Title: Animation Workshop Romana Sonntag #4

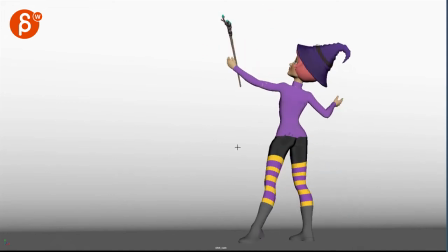[20:35]
But definitely none of those, the pops in that leg in this way.
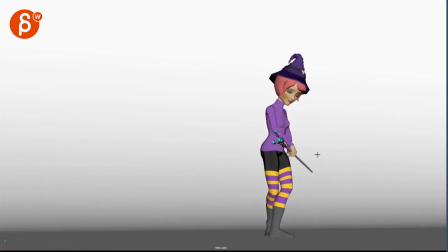[20:42]
yeah and even there was a pop at the beginning as you go up through here that
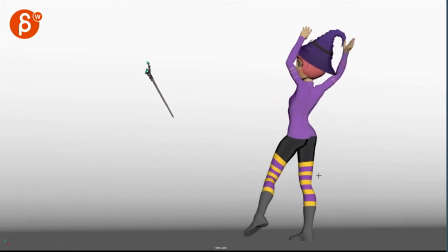[20:47]
is all good the staff is good for sure there's
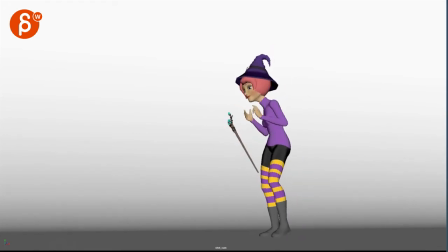[20:54]
some funky right at the end here you do this we're back to it's a tricky thing but every now and then you have those visual things where it's kind of like the head is stuck through here where everything moves but it's almost like there's a clamp on the head
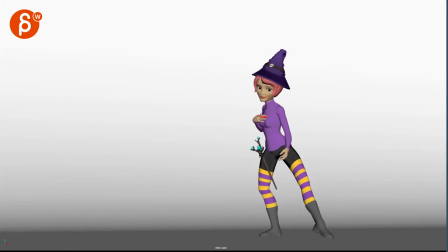[21:12]
and then through here visually it feels like that wrist is stuck in space where it moves and then for two frames see that it's kind of pivoting off here
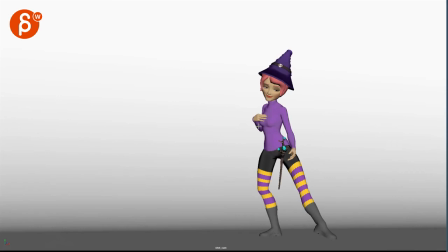[21:27]
and then suddenly it goes up again this feels IK where it goes straight up but then the wrist is kind of locked I
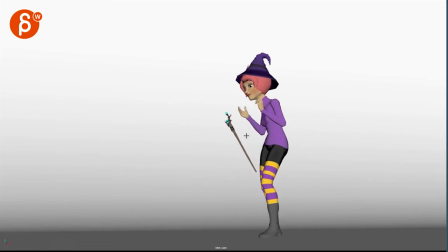[21:34]
have a high suspicion that this is an IK arm but to go back here in order to To avoid this, you would have to kind of move over with that arm and you might have to help yourself with moving the chest over a little bit.
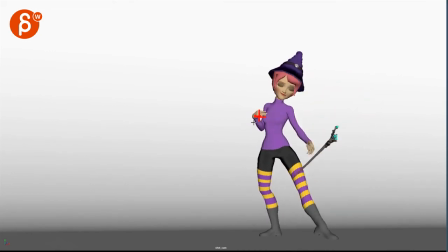[21:49]
This is a bit of a strange feel. Hold on.
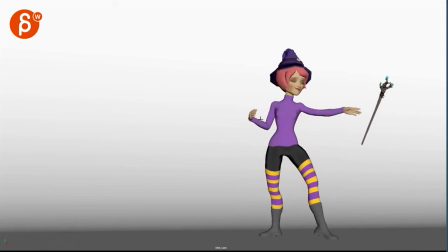[21:56]
It's very, very picky, but there's something about... It's almost like this elbow is locked.
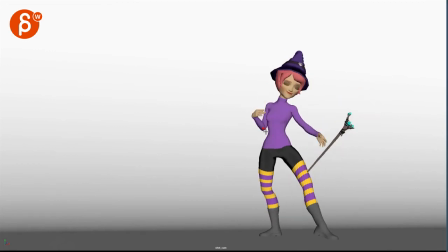[22:02]
I know it's not. I know I see it going over to the right, but there's something about here's a dividing line, and now this forearm rotates this way, and then the upper arm rotates this way, and it feels like there's that line where we just kind of equally,
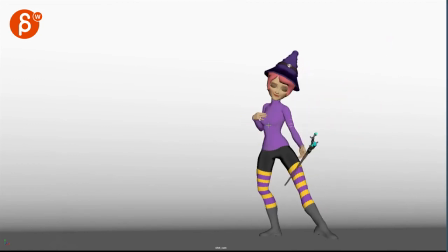[22:17]
evenly unfold this arm, where you might help yourself with raising that arm a bit through this move,
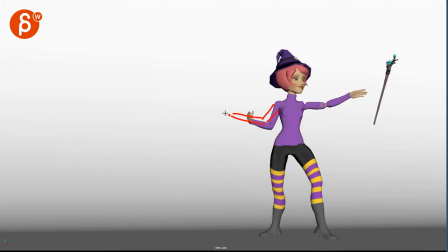[22:25]
so that the upper arm is a bit in a different spot. I'm giving this bit more of an outwards unfolding,
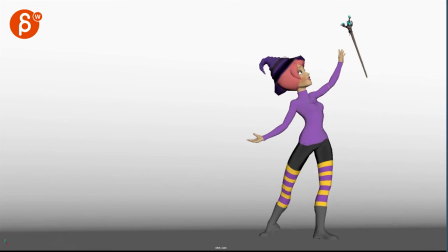[22:34]
and then you come back down into what you have here little picky picky visual things excuse me stuffy nose um now we talked about uh what's it called foot rolls a couple of things in your feet here same thing here this just feels like
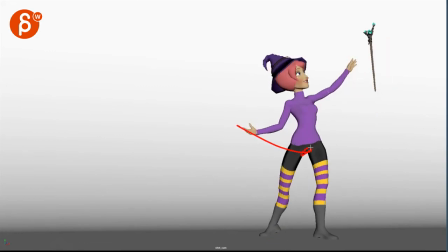[22:50]
you're just activating the foot roll in that one channel one axis and that's it even though she's leaning this way towards us so you're gonna have to pivot off this side of this shoe and tilt over towards us so if there was a camera here this would feel probably this is the shoe
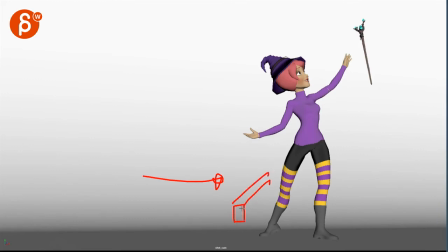[23:07]
and then this is your your shin versus shin like that and then the shoe is like this you know i mean because that's like curve but it would if that's your toe and that's the back side of the of the boot and then here's your shin you know you want to pivot off
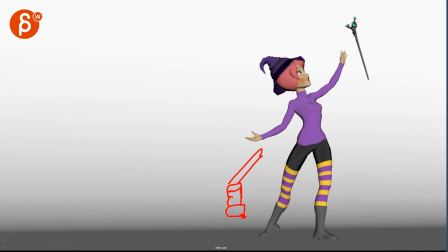[23:24]
this side so that you have I hope that can make sense here. So that then the toes of your boot are like this. Then you have the backside of your boot and then your shin like this.
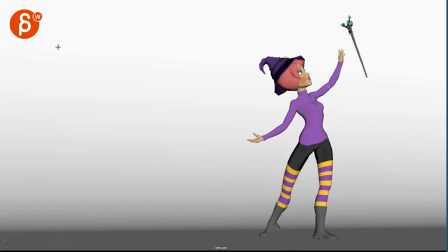[23:39]
So you're kind of leaning more of this side, right? Not sure why I need to go back to red, but let me just do it.
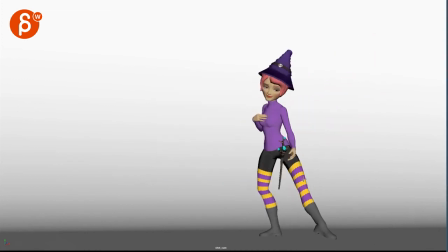[23:47]
And then speaking of legs, careful you have a bit of an over extension of your IK. Then pop, pop into this and you pop out. You can see how far you're kind of crashing your Achilles heel here. But you can see that big pop, there's a lot of movement while the foot doesn't really react to it.
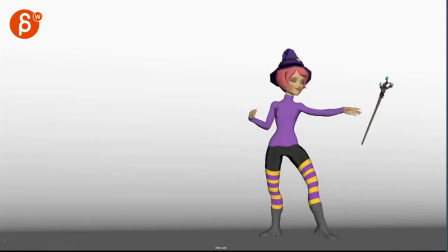[24:06]
Giving this that IK feel again where everything's kind of cut off. That feels a bit better.
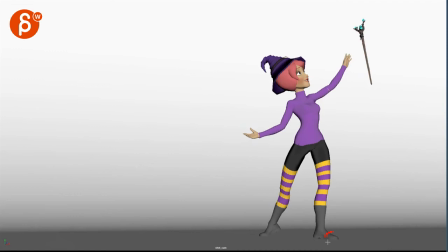[24:12]
Even through here as she goes forward, you could tilt one way or in Y rotation where you have the back side of the foot going either way.